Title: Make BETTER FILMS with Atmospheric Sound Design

It's just important to do this because with sound design, you really have unlimited options going in.
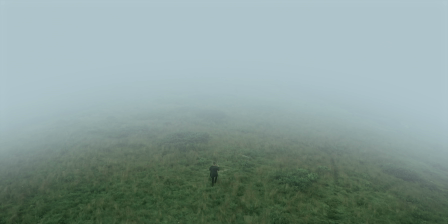260s
So it's important to sit down and make sure you have an idea of the route you're going to take before you start. But don't worry, I'll shut up about planning now and we can move on to the actual sound design process, starting out with ambience. Ambience is just the background noise from the location or environment your story takes place in,
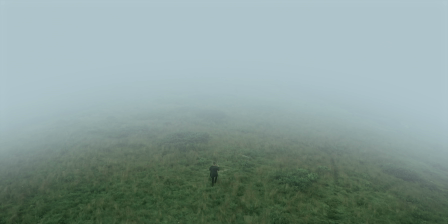278s
and it tends to kind of sink away into the background and go rather unnoticed. So it's a very good tool for creating an atmosphere or a feeling without calling too much attention to it. So in the intro to this video, there's a hilltop sequence about halfway through, and in that sequence,
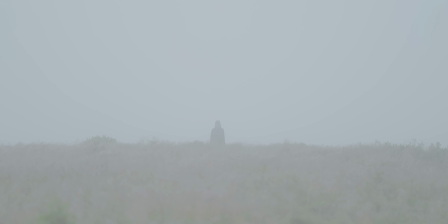295s
I've used this kind of creepy howling wind sound effect in the background as the ambience for that location, and that not only aids to that kind of spooky, eerie atmosphere, but also conveys the desolation and remoteness of that location.
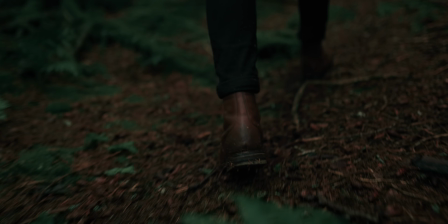312s
In the sequence leading up to that, which takes place in a forest, I've taken this audio of kind of birds and insects,
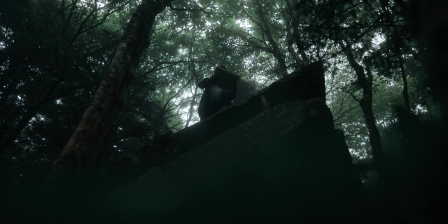319s
just typical forest ambience, but slowed it down in post to make it sound a little more ethereal and mysterious. And that actually brings me to the next technique here, which is to change the speed of your sound effects. I use this technique all the time for just that reason, to create an eerie atmospheric vibe with my sounds,
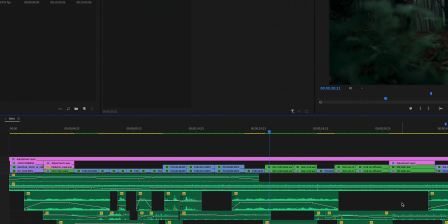338s
or just to suspend reality a little bit and make it sound a little less natural. So that forest ambience, for example, is slowed down to 60%,
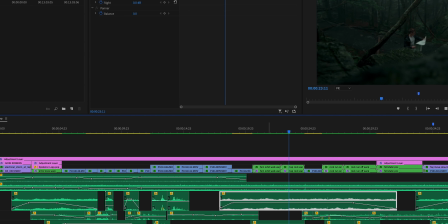348s
which distorts those sounds of birds and insects that we're used to and makes them sound just a little weirder,
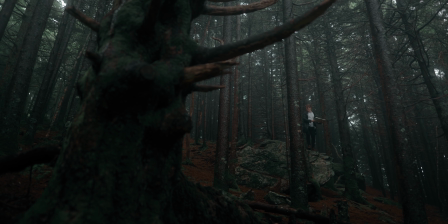355s
a little more atmospheric and eerie. Another great technique for easily kind of amplifying a sound effect in post is to try panning some of your sound effects. So if I pan this audio right now, I can easily kind of move over into your left ear, and I can move over into your right ear. And if you're wearing headphones right now, this probably sounds pretty weird. And that's why this is such a useful technique for creating atmosphere, because there's something about panning a sound like just into one ear or just into the other that can create such a strange, intense feeling for the listener.
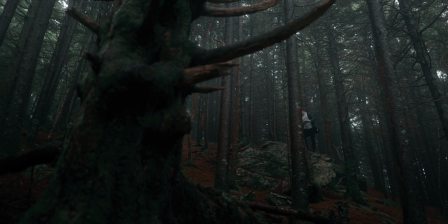387s
So I use this a few different times in the intro to this video, but probably the most notable example is the creepy whispering sounds.
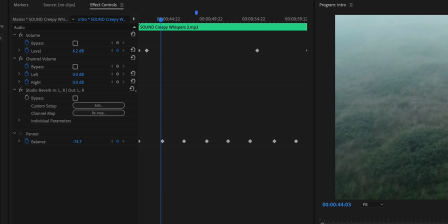395s
So I've taken that sound and I've panned it to move gradually over to the right ear and then over to the left,
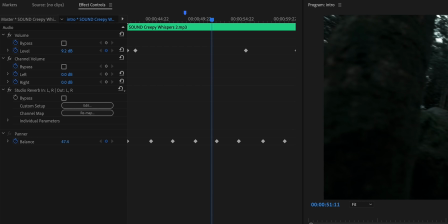402s
and to just keep going back and forth. And that creates this feeling that that sound is just constantly moving around you, moving to different parts of the scene,
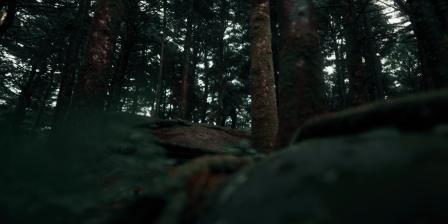410s
and it reflects the way the character in the scene is kind of chasing that sound around different parts of the forest,
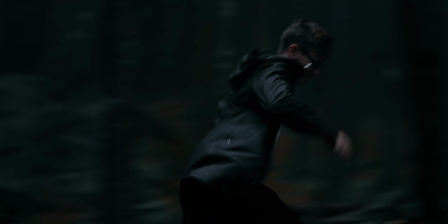416s
and also just makes it that much creepier. To give you a more subtle example, in the cabin sequence toward the end,
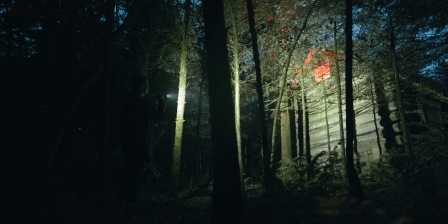423s
I've taken several different like wood creaking sound effects and panned them to different parts of the scene.
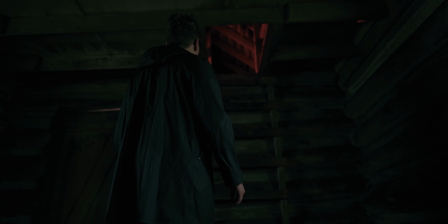430s
So you really feel like you're hearing the different walls of this cabin creaking all around you, and once again, it just makes it that much eerier. So we've talked about changing the speed, we've talked about panning your sound effects. Now let's talk about a third and final way that you can easily distort and modify your sounds in post, which is by using filters. And there are a bunch of options here that you can use to distort your sounds in different ways, but there are three that I use all the time.
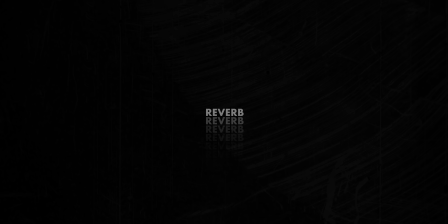458s
The first is reverb, or basically the amount of echo that you hear in the sound. And this is really important for creating atmosphere because reverb is the way our brains identify certain types of like acoustic environments.
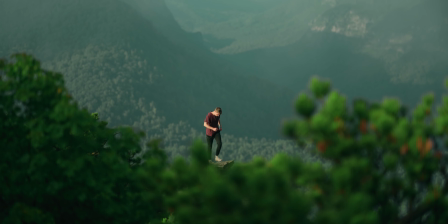472s
So being in a small room versus being in like a massive cathedral or standing on the edge of a canyon. So making sure your sound design reflects the way the sound would actually feel in that environment is essential for immersing the viewer in that environment.
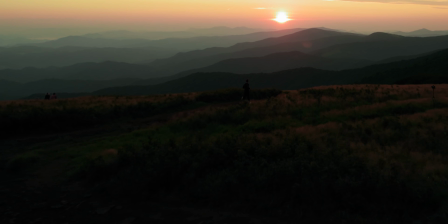489s
Most of the time, I'm using this to convey scale and isolation.
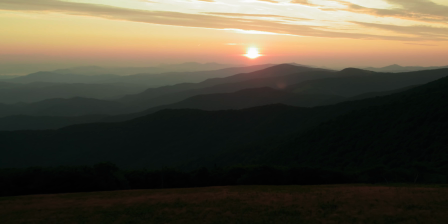493s
So to show how massive the landscape is and how alone the character is in it.